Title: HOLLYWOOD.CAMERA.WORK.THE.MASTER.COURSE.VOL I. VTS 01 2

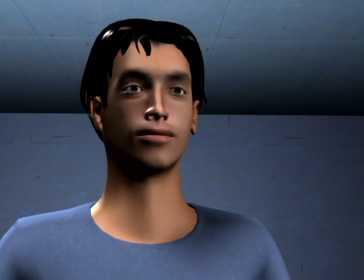1s
In this chapter, we'll look at the effects of camera height. It's a common notion that placing the camera lower makes a character look big or superior,
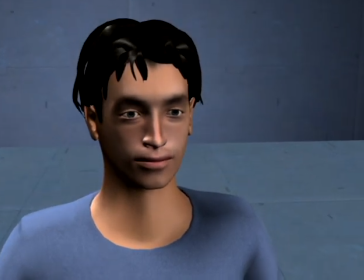10s
and placing the camera higher makes the character look small or inferior. That's generally true, at least when we're around eye level.
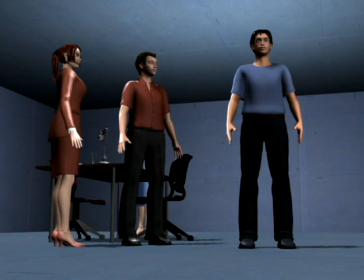19s
Placing the camera much lower, we understand it as being low, so we don't perceive him as necessarily being big, but instead perceive it as a creative choice.
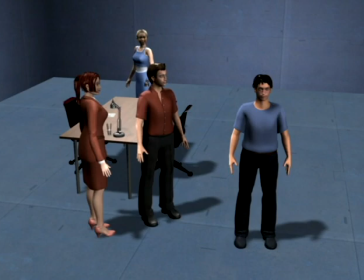29s
Shooting down on characters, we understand our higher vantage point, so it doesn't make them look small. Instead, being higher up causes us to detach from the scene.
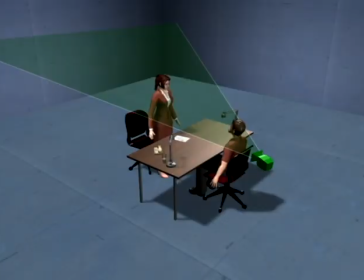38s
In this angle, we're completely aloof. Let's look at a couple of important considerations when choosing a camera height.
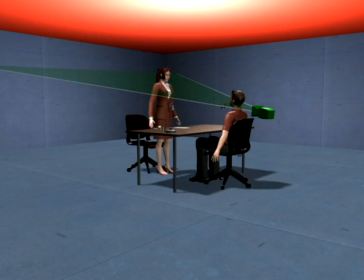46s
The first is that if the set doesn't have a ceiling, it's very easy to shoot off the edge of the set.
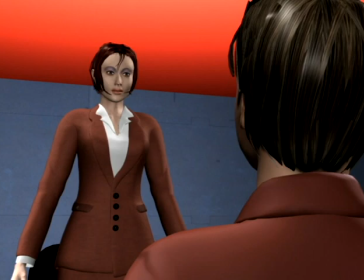52s
If we planned a shot like this, but not asked for a ceiling, it's too late to put one in.
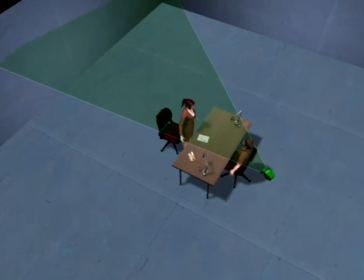58s
Here, one solution is to shoot it where the ceiling is not an issue, maybe closer to a wall.
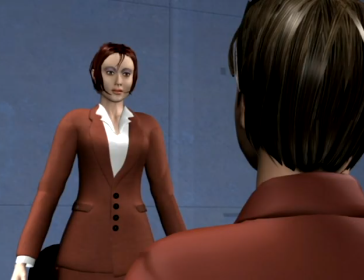64s
We're looking at this because shooting upwards can produce problems that don't show up until the last minute, so we need to plan ahead.
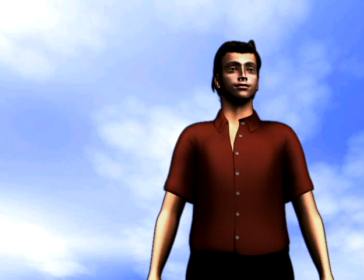72s
When we're outdoors, exposure is an issue. Shooting against the sky, which is much brighter, it's very hard to get good exposure on the character.
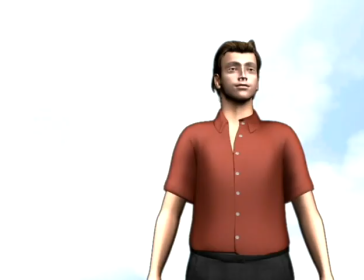80s
If we expose for him, the sky burns out completely.
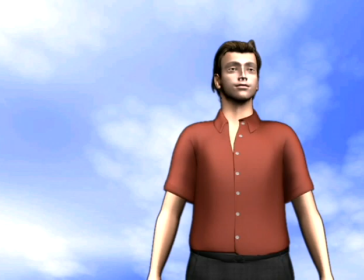85s
If we put more light on him to balance the exposure, he can have trouble keeping his eyes open.
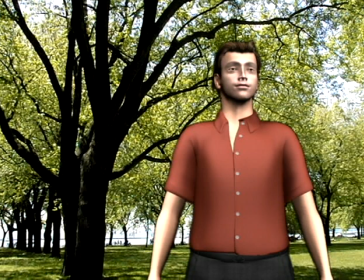90s
Here we may want to shoot it in front of something less bright or something we can control, which of course is easier to find if we stay at eye level.
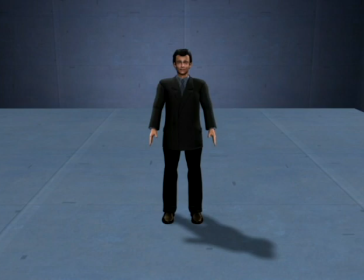99s
Secondly, we need a reference to really know that we're high or low. Here we're above eye level.
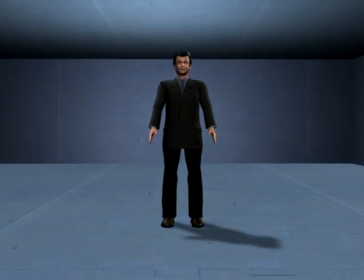105s
As we move to waist level, the perspective change on the man himself is unremarkable, and we're actually judging our height by the position of the far wall.
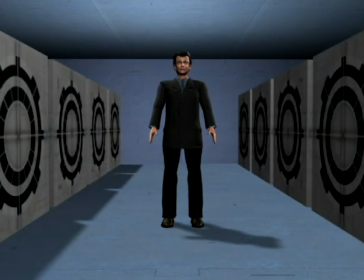113s
As soon as we put in something to cause perspective lines, we get a much clearer idea of our height.
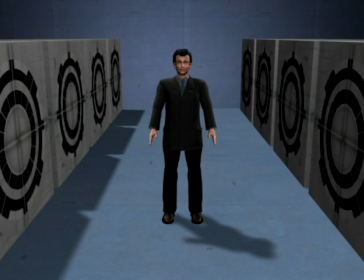119s
Moving back to eye level, the perspective tells us much more than the elevation itself, so the more perspective we can create, the more we get out of choosing a height.
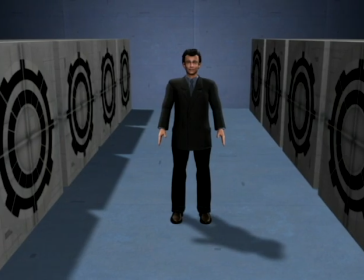128s
Another way to bring in a reference is with foreground. As soon as we put the woman in the foreground, our height is 10 times as clear.
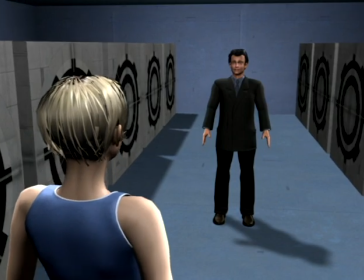136s
As we move to around eye level, the thing to notice is that the man looks virtually the same, so we're getting our height from the foreground.
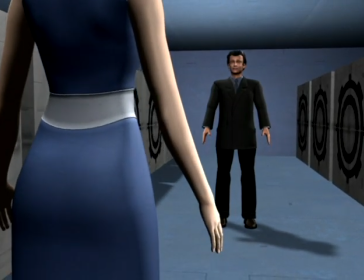144s
Here we're at waist level. It's not until we're very low that the perspective on the man himself is noticeably different.
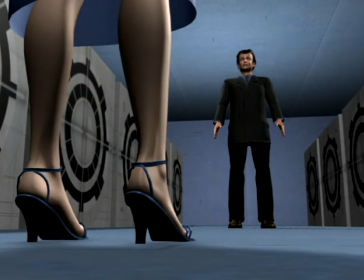151s
Here the foreground and the leaning lines together create very powerful perspective.
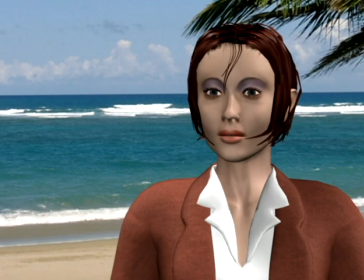157s
One last way to judge our height is by the horizon line if we have one. If we're looking up on her, the horizon line will be lower in the frame.
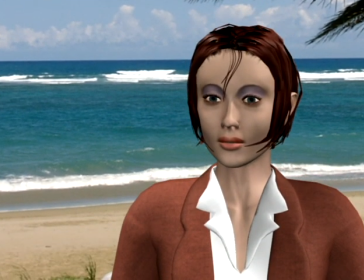166s
If we're looking down on her, the horizon line will be higher. The effect of this is that when the horizon line is above the eye, she appears submersed or suppressed.
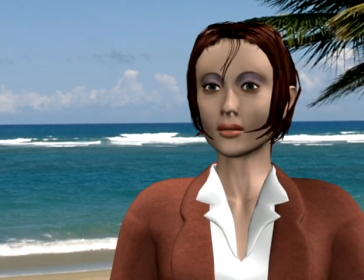176s
When the horizon line is below the eye, she looks freer and more in command. In choosing a camera height, eye level is naturally most like reality.
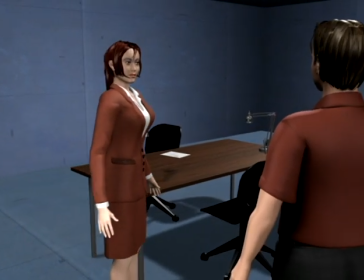185s
But it also produces very ordinary and documentary images, so that in itself can be reason to stay away from eye level.
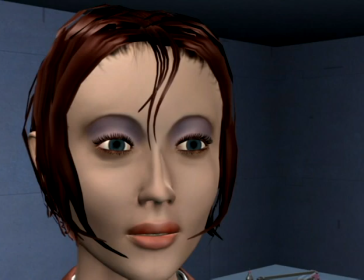194s
But if we're at eye level, we're also always tilting downwards. Here we're at pure eye level, but in order to put our eyes higher in the frame, we have to tilt down a little.
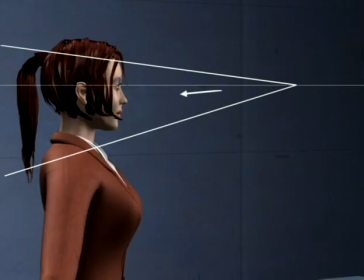203s
So seen from the side, we're shooting downwards. In order to more naturally place our eyes higher in the frame, we should be lower and more level.
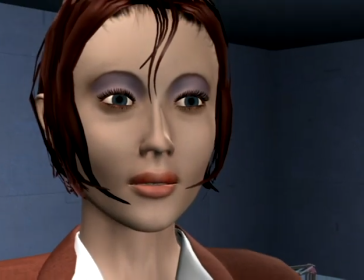213s
So let's nudge a little under eye level. In this over the shoulder, we're again at eye level angled downwards.
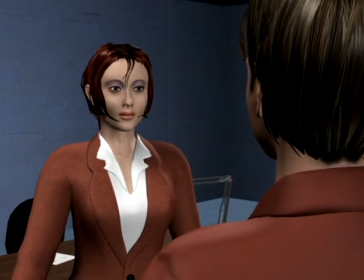221s
But let's again center a little lower, placing us beneath eye level.
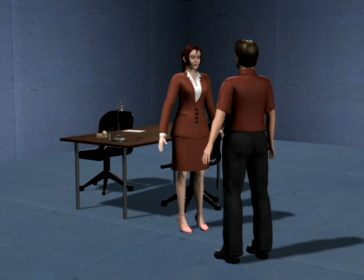226s
The further we get away from the characters, the more we should gravitate towards waist level. Here again, eye level produces a very objective framing.
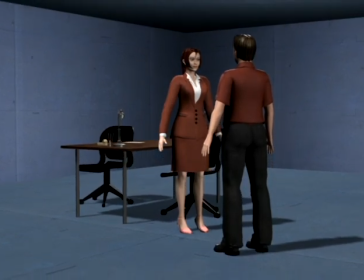235s
Being lower relaxes the perspective, which creates a more filmic image and also makes more sense to a theater audience which is seated lower than the screen.
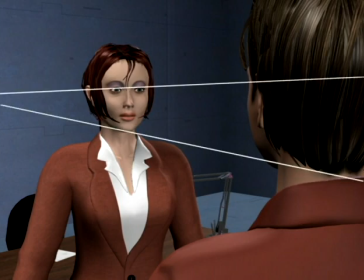244s
Finally, it can be effective to adjust for the perspective lines that go from eye to eye and chin to chin.